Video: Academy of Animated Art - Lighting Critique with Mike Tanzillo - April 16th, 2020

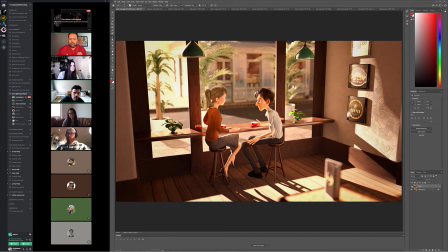So we've got the old version now on top with the new version.
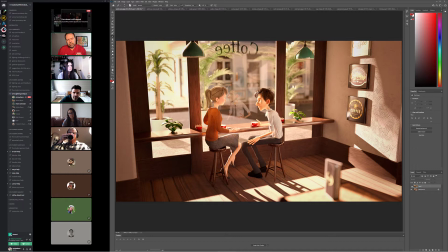Values on the inside look better. The shaping on the characters is getting better and better. I just think it's still a little bright on the edges. And then, yeah, just like the main key light on his rim, I would just bring that down. um i like the existence of the reflections
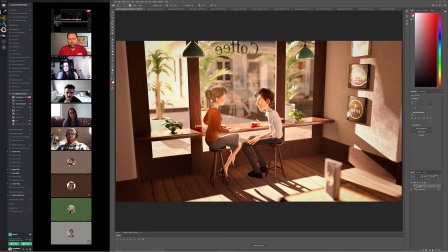i think they're they're there's uh they're too sharp a little bit like i think they'd be a little bit blurrier um also and this is like the lighting on him in the reflection doesn't necessarily match the lighting on him in the scene like he looks a little bit more like
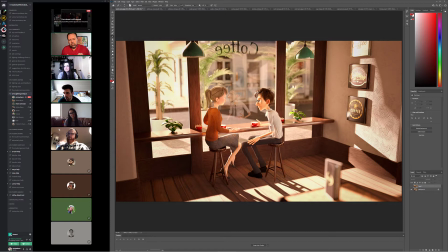they're just like looking at his shirt value and i know it wouldn't be like a perfect one-to-one but like it's very very bright up here and this looks very dim um and his face almost looks like here it looks nice and skin like here it looks pretty plastic and pretty um like he's got those very tight specular highlights on his nose and stuff um
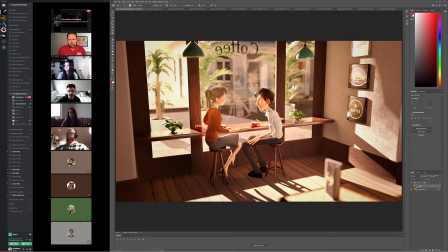i'm i think maybe just blurring and also like the the color feels a little different but um but i think i think if you just blur out the reflection a little bit and make it more um rough it'll it'll That might,
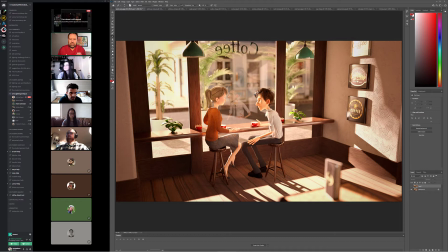those all might be moot points, you know what I mean? Because you may not see it as, with enough detail to really distinguish the differences. I'm also wondering, I'm looking at, and you can play around with this too.
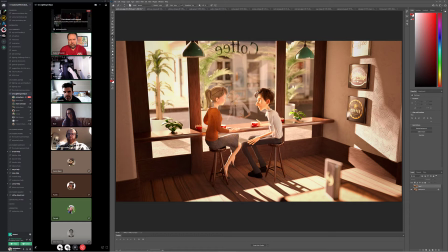I'm looking at these lights up here, and I'm wondering if we shouldn't add a little translucency to them. Because if you think about like a lamp, it wouldn't be like a ceramic bowl that would block the light. that it would be like somewhat translucent.
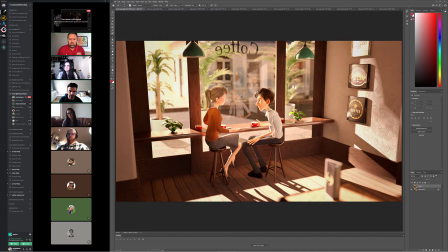If you want, you can play around with that. If not, it's a really minor thing. But I think the bigger thing for you on this right now is to tone this down slightly and then diffuse, blur, rough up the reflection a little bit and then see if we need to adjust the lighting after that gets roughed up a little bit.
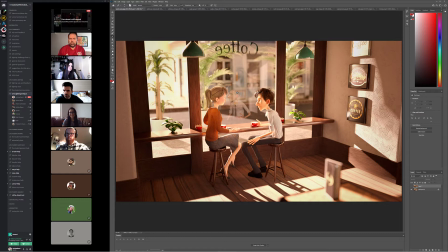Anybody else have any suggestions or thoughts? That looks good. Yeah, getting better each and every time. Cool.
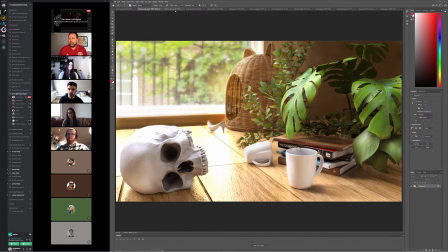Thanks. Yeah, you're welcome. All right, Ashley.
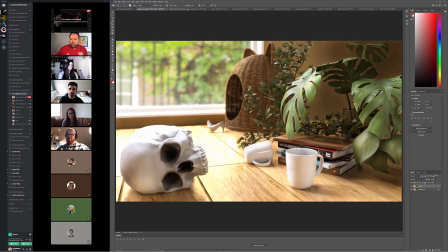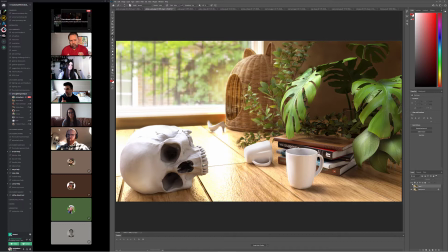Okay. This improvement on the wicker is exactly what I was looking for.
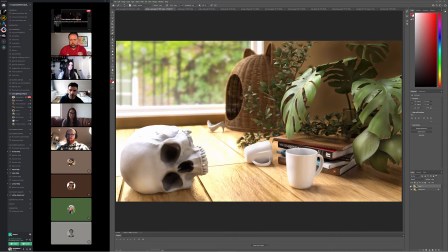That looks great. It looks like that type of interior warmth.
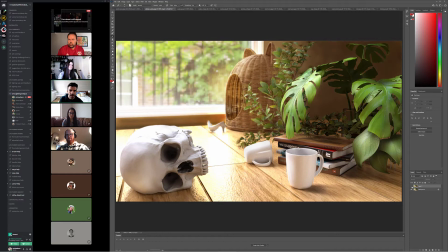It now feels like it's getting being lit from behind from the window. I think Forrest or somebody pointed out the kind of, like in this area in here, like that stuff popping through, and that makes a huge difference.
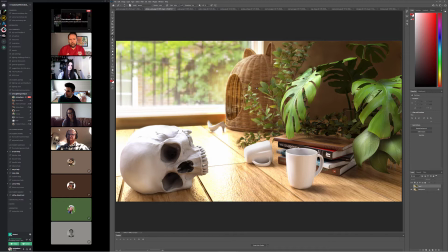It looks so good. It looks really, really good. Can you talk a little bit about how you got that interior fill? Did you just put a light in there? Did you put a bounce light in there? Are you here? I thought she was here. I am totally wrong.
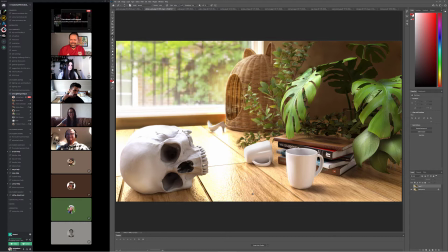well either way ashley wherever you are it's looking really beautiful and it's a really good job um yeah let's see the leaves the leaves look a lot better yeah that color really helps
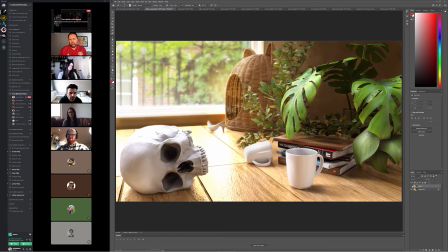just look at this what do you guys think is anybody see anything on this that you would change